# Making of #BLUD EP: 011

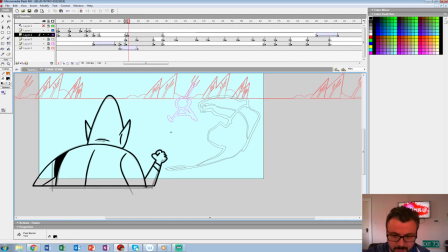247s
Though when someone turns in the game, we'll probably err closer to their likeness,
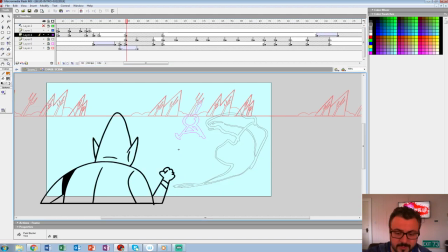254s
which we didn't really get to do much yet of. I would like to start doing some of those kind of...
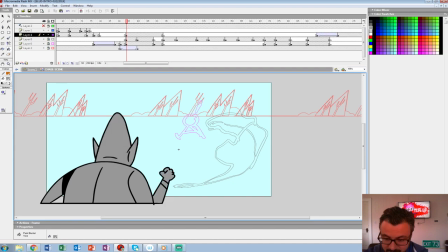260s
I love morphing animations where we could start with one of the characters and turn them into vampire. So we're gonna... So she turns... So we're gonna start panning him in around here.
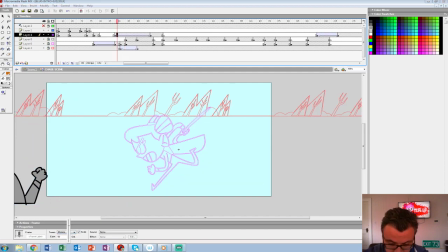280s
I always ease in... I mean out when you're kind of zooming in, just to...
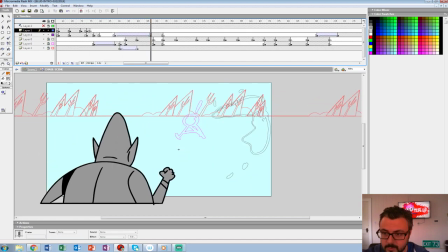285s
Ooh, that's way too slow.
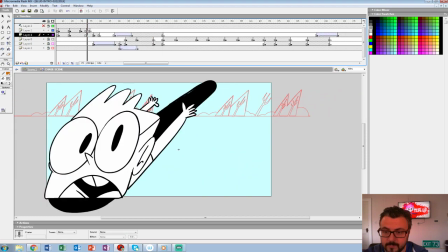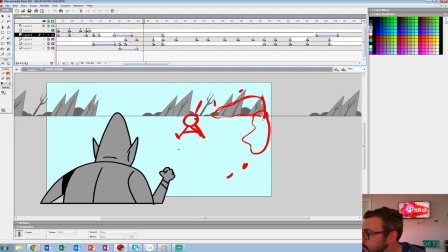293s
So he gets punched. So when you say ease, what, negative or Alright. That's positive 100.
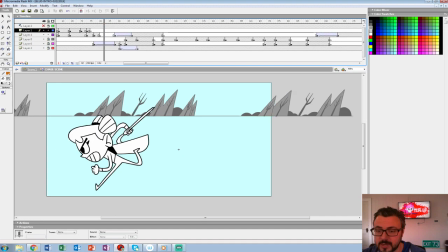301s
Like when I'm coming to a stop, I always want it to kind of. Otherwise, it's a little too jarring.
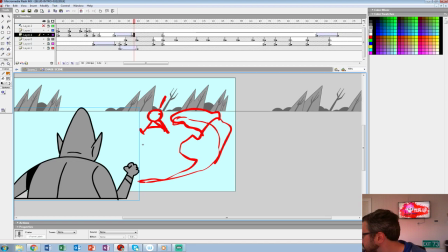306s
I know they're opposite. They're opposite in After Effects, right? Or is it called ease or is it just negative 100 something else?
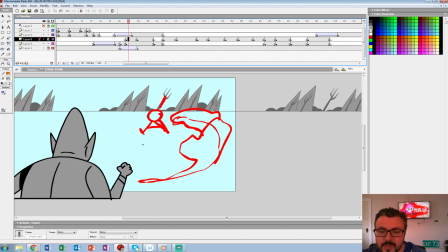313s
Well, it's just called you ease in. Like you would ease in would be 100. Would be 100 in After Effects too. Yeah. Oh, that's. I think that's how it is. I think that's the way it is in Flash too.
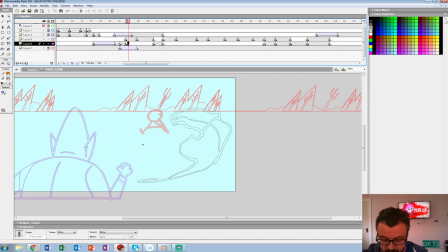326s
Let's see here.
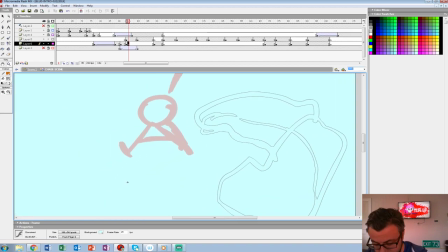330s
I got a little bit of a cold, so I'm more nasally than usual too. My voice already leaves a lot to be desired. Alright, so let's get her kind of staring this guy down.
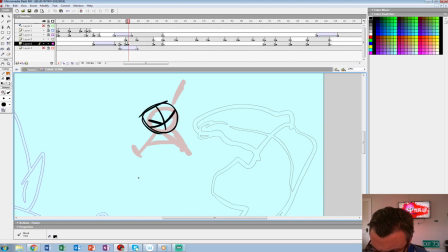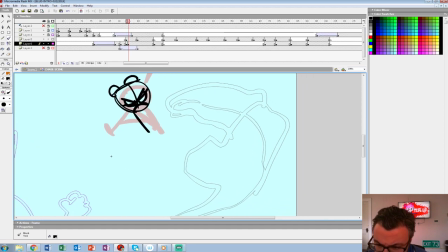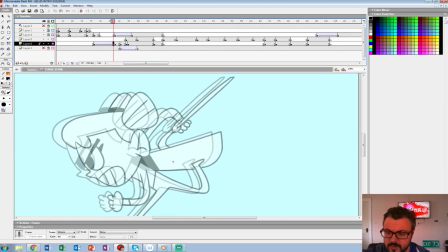359s
What weapon did she have in? So that's alright.
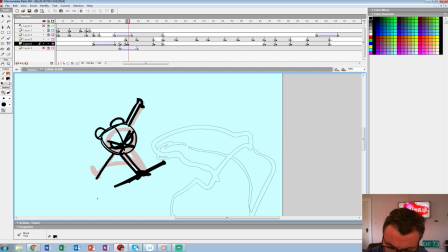367s
Alright, so she kind of comes to a dramatic pose here, and a pause. Oh, I haven't drawn her in a while, it feels like. No, it's been a while. It's hard switching styles, I mean, especially in the middle of the day, too.
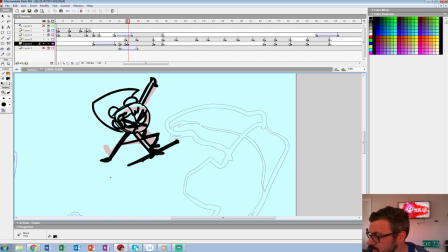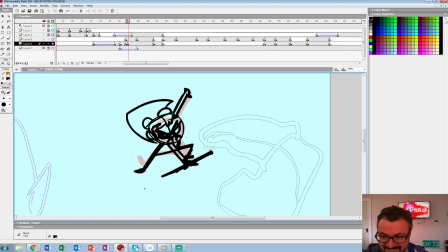392s
It's been a long month. It's been a long year. Yeah, 2019 already feels like it.
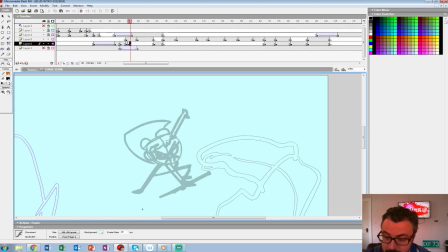399s
I would be okay with it going. Still gotta make her. Yeah, that'd be funny. You should do that right now and we could show it on it. So I'm going to do her a little thinner since she's way in the background.
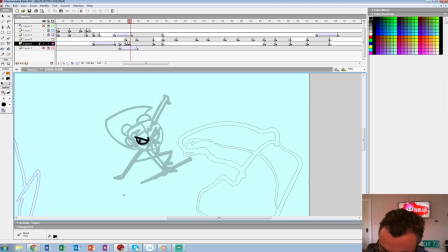418s
Though when we clean it up, everything will be the same line weight as if it were on one piece of paper, I think. That's close enough.
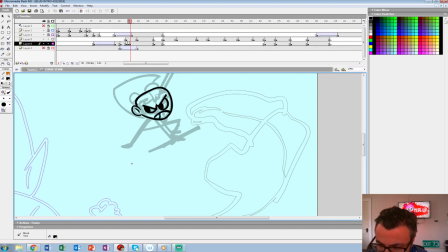434s
I always play with Becky's head a lot too. Like it gets a lot bigger and a lot smaller depending on what we're trying to accomplish.
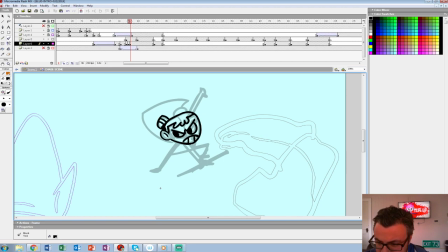443s
We're not big sticklers on character design. Or we like character design, just not character dimensions really.
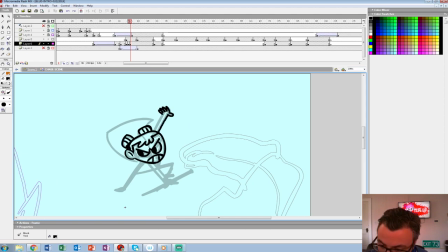453s
Whatever kind of works, I feel like.
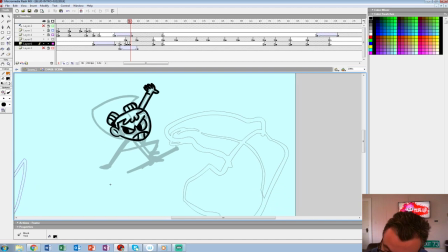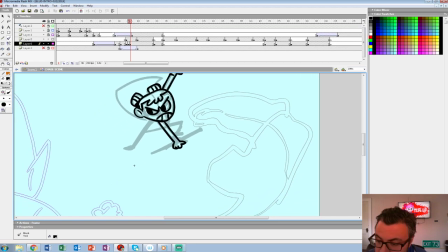Sharpened hockey stick. Alright, let's clean that up.
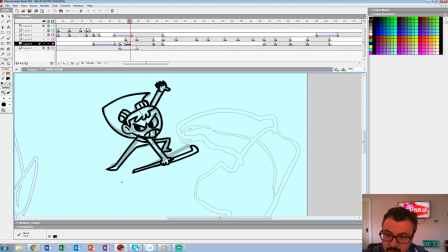485s
Alright, so we can clean her up now. And we'll do the smoke on. I'll probably just. No, the smoke's on different layers. And I'll do the smoke just in white or gray or something like that.
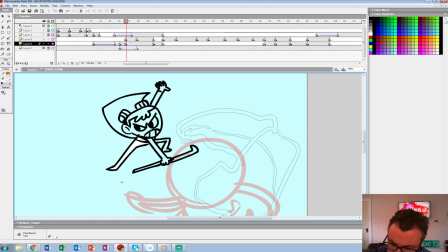497s
And we won't even use holding lines. Though, we're kind of back and forth on that, actually, when I think about the effects.
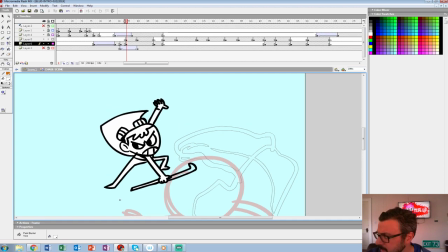505s
Sometimes we have lines around the smoke and sometimes we don't. I don't know which one looks better for the style.
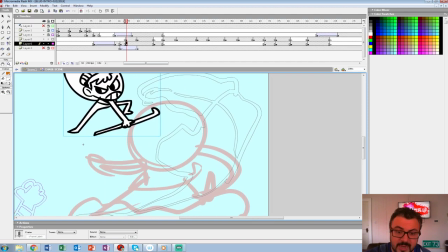516s
Oh. Yeah, I don't know, yeah.
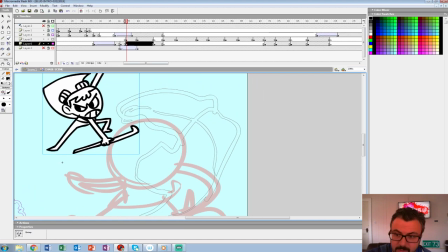524s
Right now, we're gonna do the smoke in light gray, though.
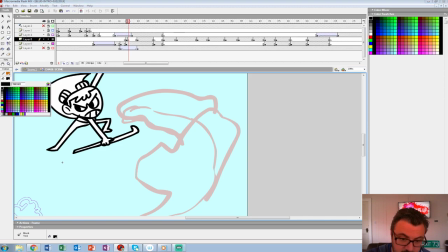532s
If I can select it. There we go.
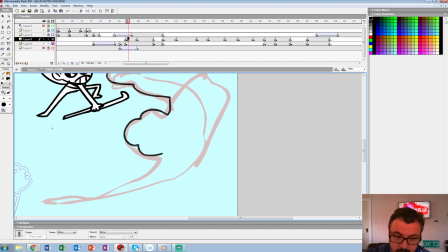540s
Actually, I might change this to red for now, so I can see it.
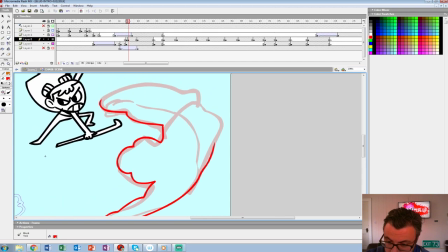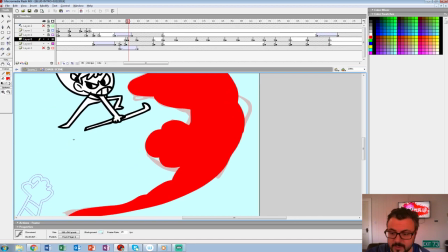551s
The effects we always do straight ahead too, because it's just a lot easier. I'm not even liking that shape.
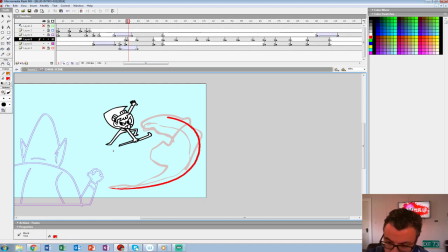Almost like that, almost like it's kind of a sphere. That's better.
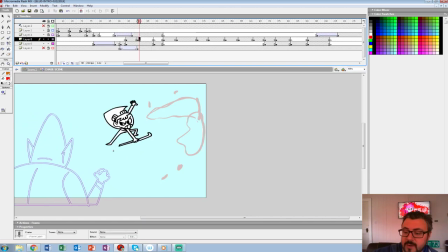579s
We'll just do that dissipating right now. Get that over with.
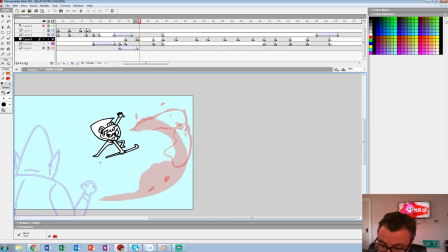587s
Now it shoots in this trajectory, so we want it to shoot that way too, like to really give it some force. So it's gonna pull in the middle towards the or the middle of the smoke but towards the outside of the screen.
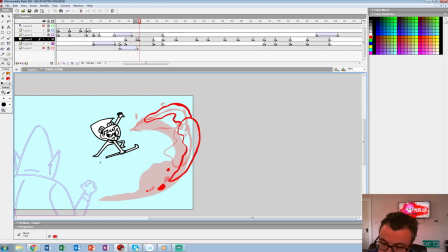603s
And I always do smoke as it dissipates, so you don't have to really focus on it all too long.
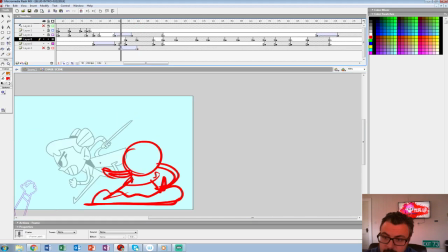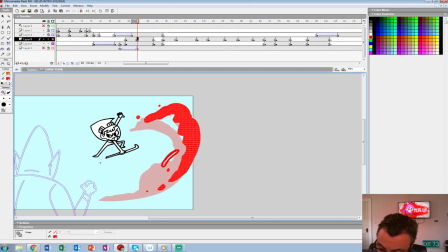615s
Get some over here. That keeps going.
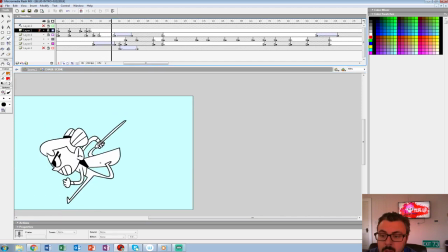Probably quicker.
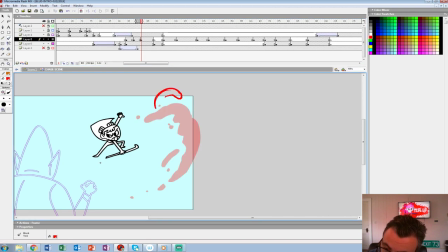629s
Then it could start curling up this way like that. This can curl down. And I always do these super loose, and then we'll worry about cleaning them up.
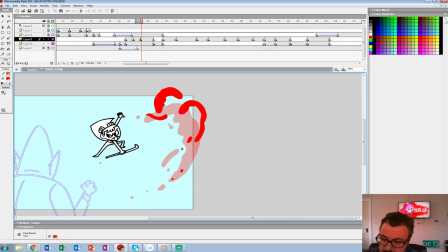648s
And what I'll do is kind of clean up every other frame when I get to the cleanup part, and then worry about in betweening those two. But it's not exactly going from extreme to extreme. Ooh, getting emails already. Never ends.
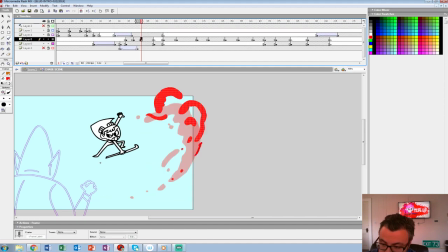669s
So that, like, this one's coming up here. That's going in there.
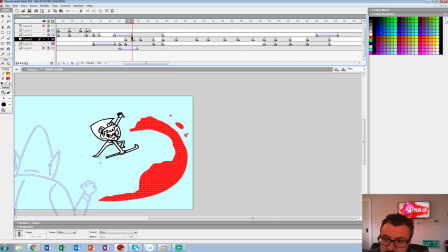675s
We're going to continue that.
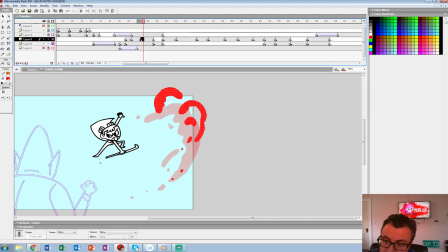681s
Let me get rid of that one because it doesn't look right. It's going to keep pulling up that way. It's going to keep pulling up that way.
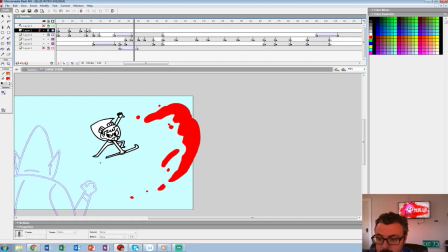Keep it out 4s for now.
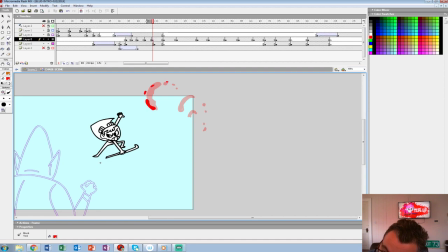Kind of did like a little swirl, but I like that. Get rid of that.
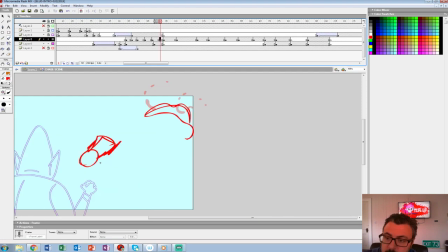729s
Oh no, that's the frame we want. Get rid of that frame.